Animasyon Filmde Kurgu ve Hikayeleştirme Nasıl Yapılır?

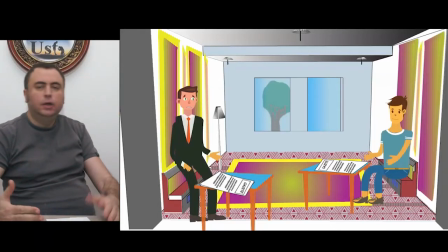0:00 Merhabalar Usta Sanat izleyicileri, merhabalar belgesel animasyon izleyicileri. Evet, sizlerle bir önceki internete yüklemiş olduğum videoyla alakalı, videonun içerisinde yer alan animasyonlarla alakalı bunların nasıl yapıldığını anlatmaya çalışacağım.
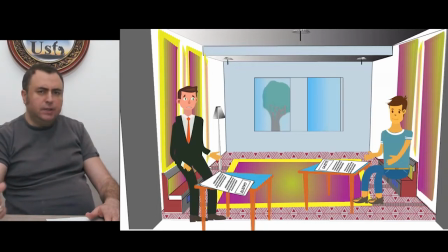0:15 Tahmin ediyorum hepiniz içerisinde bir heyecan var, bir ateş, bir kıvılcım var. Hani bunun zemini bulması gerekiyor. O zemini bulması için de bir başlamak gerekiyor, adım atmak gerekiyor. Ve bizim yaptığımız çalışmalarla alakalı da incelemek gerekiyor. Veya bizi veya bir başkasının fark etmez. Daha iyi yapan kişiler varsa onların çalışmalarını incelemek gerekiyor.
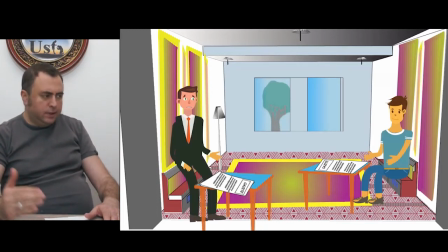0:34 Ve bu ilk adım atıldıktan sonra hani kurgulama nasıl yapılır? Bununla ilgili nasıl girilir, nasıl ilerletilir? Püf noktaları nelerdir? Vurucu yerleri nelerdir? Zirve yapan yerleri nerelerdir? Ve bitiş aslında verilmek istenen mesajın aktarılımından sonra bitiş yerleri nasıl olmalı şeklinde bazı önemli noktaları var.
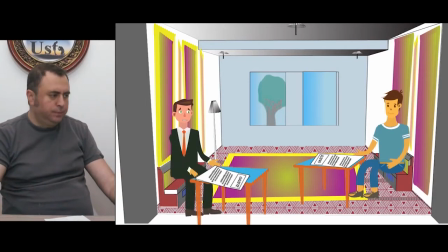0:51 Bu animasyon veya kısa filmleri. Başlatıyorum.
Sanatçımız gazete eline alır ve hızlıca çevirmeye başlar.
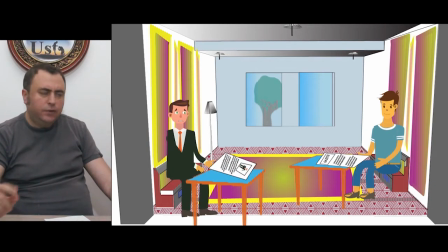1:00 Evet, burada bir farklılıkları vermemiz gerekiyor. O sanatçı ne yapıyor? Haberini buldu. Kendi haberini buldu. Mutlu oldu. Okumaya geçiyor. Ama sayfaları çevirirken bir önemli bir detay var.
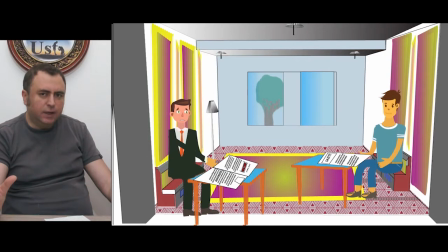1:11 Orada çevirmiş olduğu sayfada kırmızı bir kısım var. Dikkat çekiyor. O hani şehit haberinin olduğu kısım. O dikkat çeken kısımda da vurgulamak gerekiyor. Aslında bunu seyirci, izleyici görmüştür.
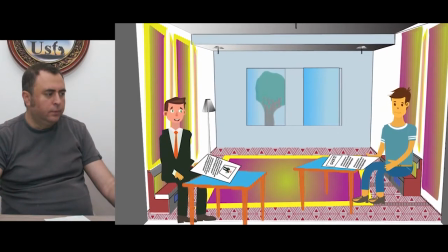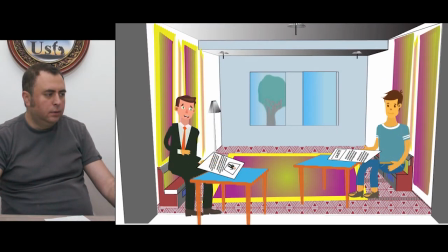1:30 Bir haber aradığı muhakkaktır. Aradığı haberi bulmuştur ve oradan mutlu bir şekilde ayrılır.
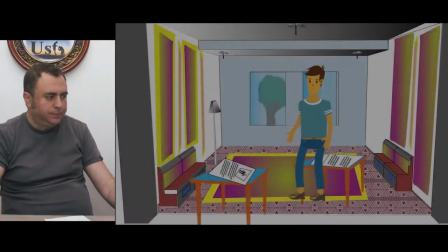1:39 O da geliyor, bakıyor.
Bu durum karşıdaki kişinin dikkatini çekmiştir.
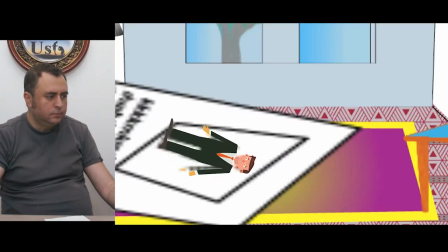1:47 Sanatçının uzun süre baktığı haberi inceler.
Evet, burada bir detay daha var.
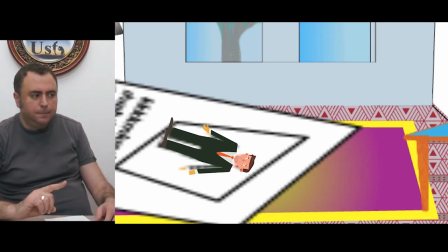1:52 Biz izleyicilere yardımcı olduk. Eğer bu tarz bir çekim olacaksa, yapılan çekimlerde bu tarz bir ortaya ürün çıkacaksa,
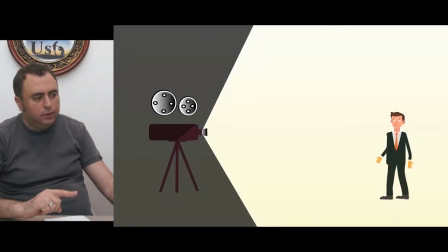1:59 bu sessiz bir filmde seyirciye yardımcı olacaktır.
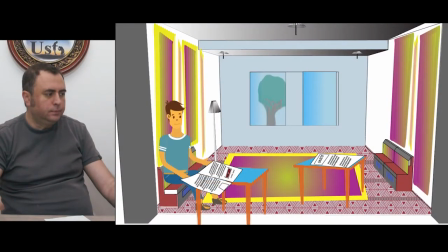2:04 Sanatçının kendi haberi vardır. Sayfayı geri çevirdiğinde ise şehit haberi vardır.
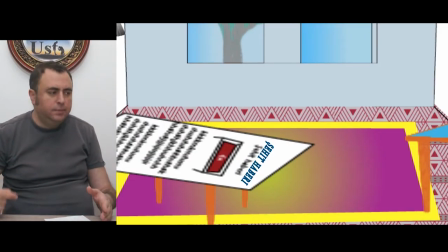2:10 Bir kısa filmde, bir animasyonda bir zirve noktası olması gerekir, değil mi? İşte bunun da zirve noktası burası. Burada verilmek istenen mesajın olduğu yer burası. Evet, bu bir çalışmaydı.
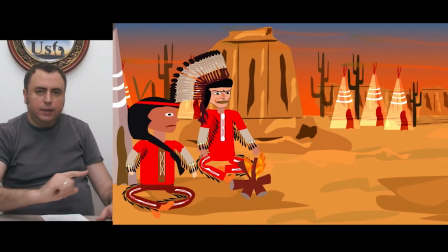2:21 Gelelim diğer çalışmaya. İzlemiş olduğunuz görüntülerdeki ikinci animasyon ise bir Kızılderisi hikayesiyle alakalı. Şimdi burada bir müdahale söz konusu. Yaptığım çalışmada aslında iki tane hikaye vardı. Bir tanesi Meksika'da İnka tapınaklarını incelemek isteyen
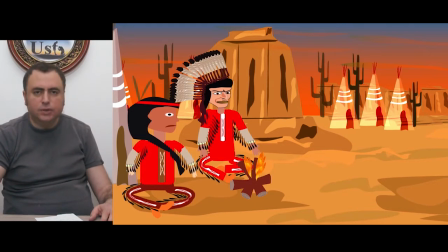2:38 arkeologlar kendilerine o bölgeden yerel kılavuz alırlar. Bu kılavuzlar ilerledikten sonra otururlar ve beklerler. Bekledikleri zaman kendilerine sorulur. Niçin bekliyorsunuz? Hızlı hareket ettik, ruhumuz geride kaldı. Bunun diğer bir versiyonu ise Kızılderilisi hikayesi şeklindedir.
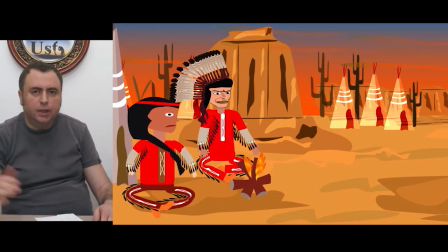2:56 Kızılderililer at üzerine ilerlerken yine aynı şekilde beklerler ve bekledikleri zaman diğerleri sorar. Niye bekliyoruz? Hızlı gittik, ruhumuz geride kaldı. Ama burada ben farklı bir şey daha ekledim buna.
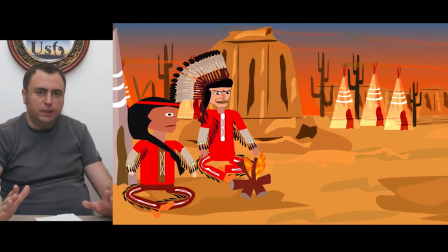3:09 İşte arkadaşlar önemli. Hani animasyonda olması gereken veya kısa filmde olması gereken sizin dokunuşlarınız, sizin püf noktalarınız ya da sizin fikirleriniz. Şimdi bu filmin ya bu animasyonun sonunda farklı bir şey daha gösterdim ben. Şimdi ilerletirken göreceğiz zaten. Ama onu şimdi sona bırakarak baştan devam ettirelim.
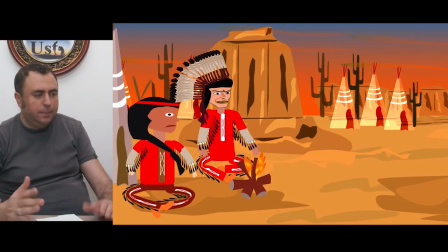3:26 Şimdi bir haberci geliyor ve burada bir habercinin bir simgesel bir durumu var. İzleyelim.
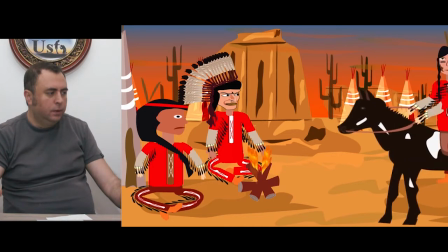3:32 Ateş başında oturan kabile lideri Kızılok'a bir haber gelir.
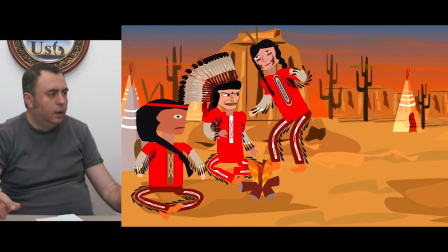3:41 Haberci topraklarına beyaz adamın girdiğini söyler.
Evet, haberci geliyor ve ağzını kapatarak söylüyor. Yani bir sır gibi. Ha, burada bir simgesel bir durum var. Bir haber var aslında, bir gizli gibi veya bir panik yapacak. Evet, bu ağız kapanması. Yani bir artı bir değer daha konmuş. Artı bir renk daha katılmaya çalışmış.
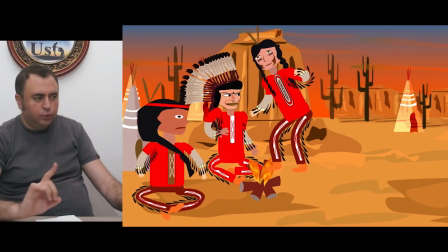4:00 Buraya kadar her şey normal ama benim asıl hikayede bu yoktu. O zaman biz burada bir kurgusal bir şey ekledik. Asıl hikayede ne vardı? Yürüyorlardı.
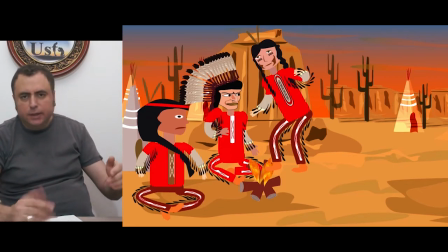4:09 Hızlı yürüdüler ve ne yaptı? Arkasından tekrar birileri ne yaptı? Hızlı gittiğini söyledi ama ben burada bunu yapmadım. Burada bir heyecan katmaya çalıştık. Katmış olduğumuz heyecana ne vardı? Bir haber var ve var olan haberde bir risk var. Evet, devam edelim yine.
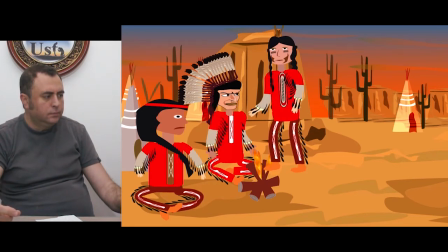4:28 Kızılok aceleyle olaya müdahale etmek ister.
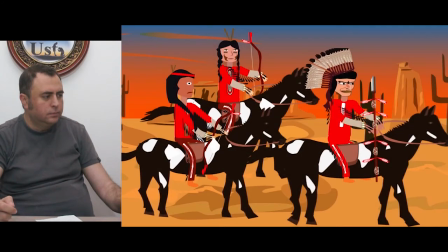Hızlıca koşmaya başlar.
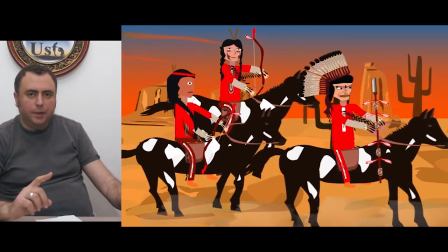4:44 Yalnız bir şey Yalnız gelir. ilerlerken bir şey vurgulamak gerekir. Bir tedirginliği vurgulamak gerekir.
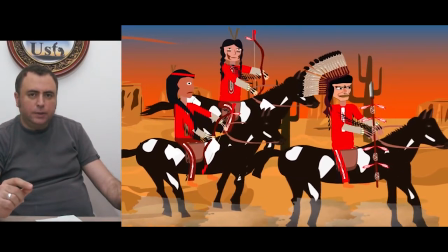4:49 O da nasıl olabilir? Yani bu animasyon içerisinde nasıl olabilir?
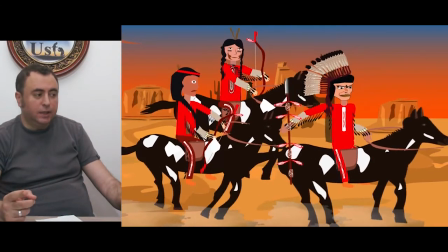4:54 Dönüp geri bakacaklardır, değil mi? Durması gerekiyor.
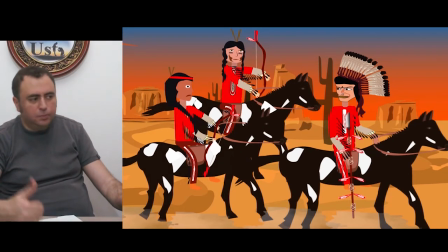4:59 Arkada bir şey yok. Bıraktığı yer var. Düşman önde olur değil mi? Arkada bir şeyi bekliyor. İşte bakın arkadaşlar. Hani bir animasyon fikri, bir kısa film fikri geldiği zaman benim ilk aklıma gelen onunla ilgili sahnesidir.
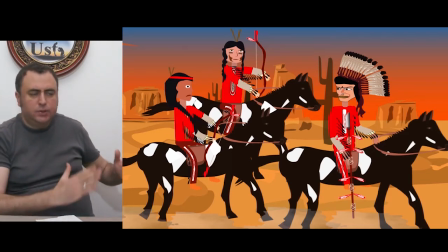5:14 Animasyon görseli açısından Kızılderin arkasından opasitesi düşürülmüş, biraz daha soluk bir şekilde, aynı şekilde atlı ve Kızılderilinin bedeninin yavaş yavaş geride kalması, yavaş yavaş gelip tekrar kendi bedenine, ruh beden bütününe girmesi.
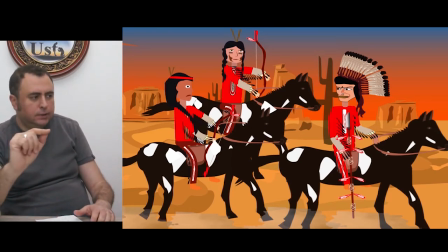5:32 İşte bana bu ekranın, bu animasyonun görsel anlamdaki doygunluğu zirvesi, pik noktasını oluşturdu.
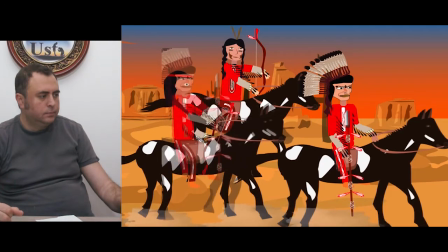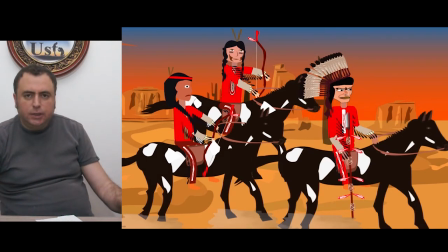5:47 Ve bunu sağladıktan sonra da bir şeyler değişmeli değil mi artık? Beden bütünleşti. Eğer burada da bir değişiklik olmasa, yine devam etmiş olsalardı ruhunun beklemenin bir anlamı olmaz değil mi? Ya ileri gidecek, oturacaklar, ya oturup burada plan kuracaklar üçü, ya da devam edip savaşacaklar,
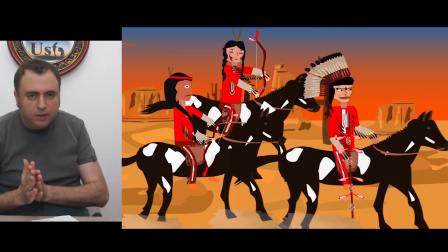6:06 ama öyle bir şey olmalı ki karşıya devam ettiği zaman bu farklılığın, o beden ruh bütünleşmenin bir farklılığı, bir güzelliği olmalı. Madem bekledi, o zaman bir şey olmalı değil mi?
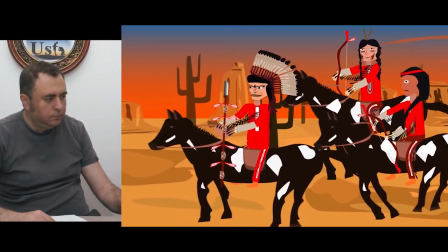6:18 Ruh beden bütünlüğünü sağladıktan sonra sağlıklı karar vermek için tekrar çadırlarına dönerler.
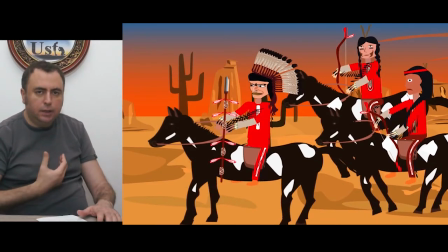6:25 Yani bir yönüyle kendi zihnimizden, kendi ruhumuzdan filme bir şeyler katmış olduk. O sonradaki kısmında biz ekledik ve eklediğimiz kısımda da onu da göstermemiz gerekiyordu. Geri döndüğüne göre demek bir hesaplaşma olmayacak. O halde devam etselerdi.
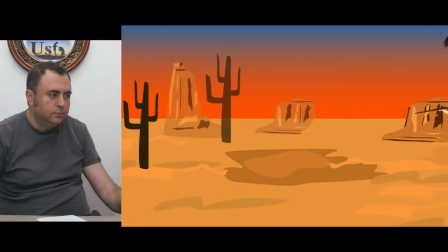6:41 Peki, ruhları geride kaldığı şekliyle gitmeye devam etselerdi, onları neler bekliyordu?
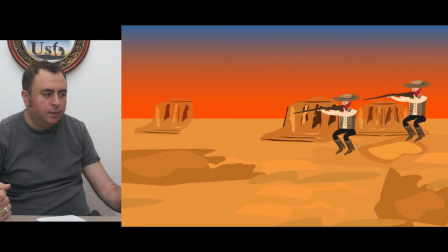6:49 Bu riske girmeyecekler. Akıllıca bir şey yaptıklarını göstermeye çalıştık.
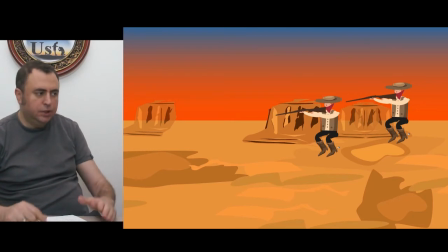6:53 Şimdi animasyon hareketli yapılan çalışmalarda. Şimdi buradaki son kısımda, son bölümde ne yok? Arkada ağaçlar yok. İşte ne var? İki tane kovboy var. Biraz kayalıklar var. Burada bir ne, hareket, kovboyların da hareketleri yok. Oraya biraz destekte bulunmak gerekir.
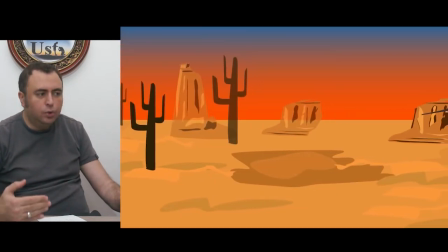7:12 Ne yaptık? Biraz yukarıya bir kuş, bir kartal ekleyerek son bölümdeki bu sağ deliği yani biraz da hareketlendirmeye çalıştık.
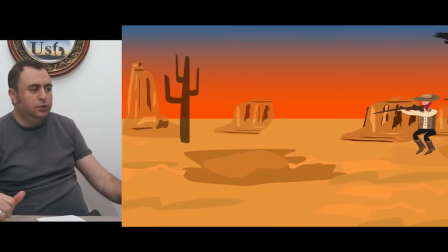7:20 Şimdi burada görsel olarak değerlendirecek olursak, en başa tekrar alırsam,
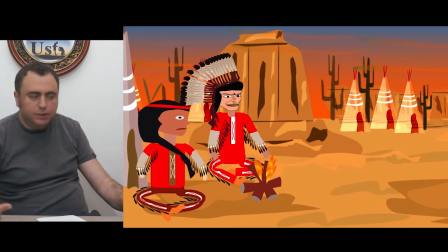7:25 işte Kızılderin oturduğu yere bakıyorsun, çadırlar var, arkada işte tepeler var, dağlık var, ateş yanıyor, ateşli bir animasyon var.
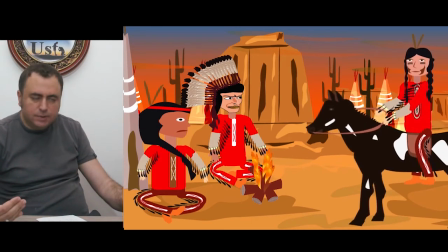7:31 Yani bakıyorsun işte atımız hareket ediyor, kişi iniyor şeklinde.
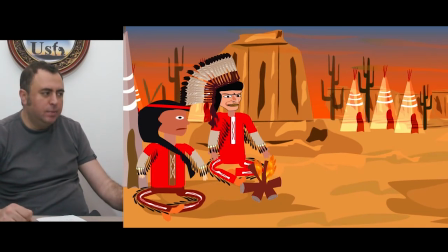7:34 Yani hemen hemen yani belki bu arka kısmı bir tane de güneş eklenebilirdi, batan güneş şeklinde güzel olurdu. Görsel bağımda zenginleştirmeye çalıştığımız bir çalışma oldu. Bunları da tavsiye ederim. Özellikle animasyonlarda çok yavan bırakmamak gerekir. Tabii ki eleştirilecek, tabii ki bakılacak birçok yeri vardır,
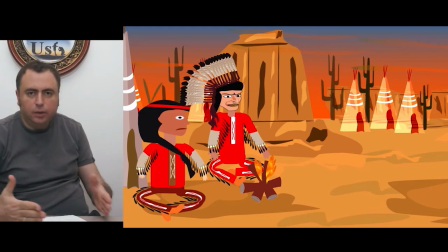7:53 ama biz dediğimiz gibi ağırlıklı olarak hikaye kısmını, hikayenin oluşturma kısmını konuşuyoruz. Evet, değerli arkadaşlar, başta da söylediğim gibi sizden içinizden geçen sanatsal üretime, sanatsal bir şeyler ortaya koyma düşüncesi muhakkak zeminini bulsa, fırsatını bulsa ortaya çıkacaktır. Karşılığını bulacaktır. Elinizdeki imkanlar da bir şeyler ortaya koymak için yeterli.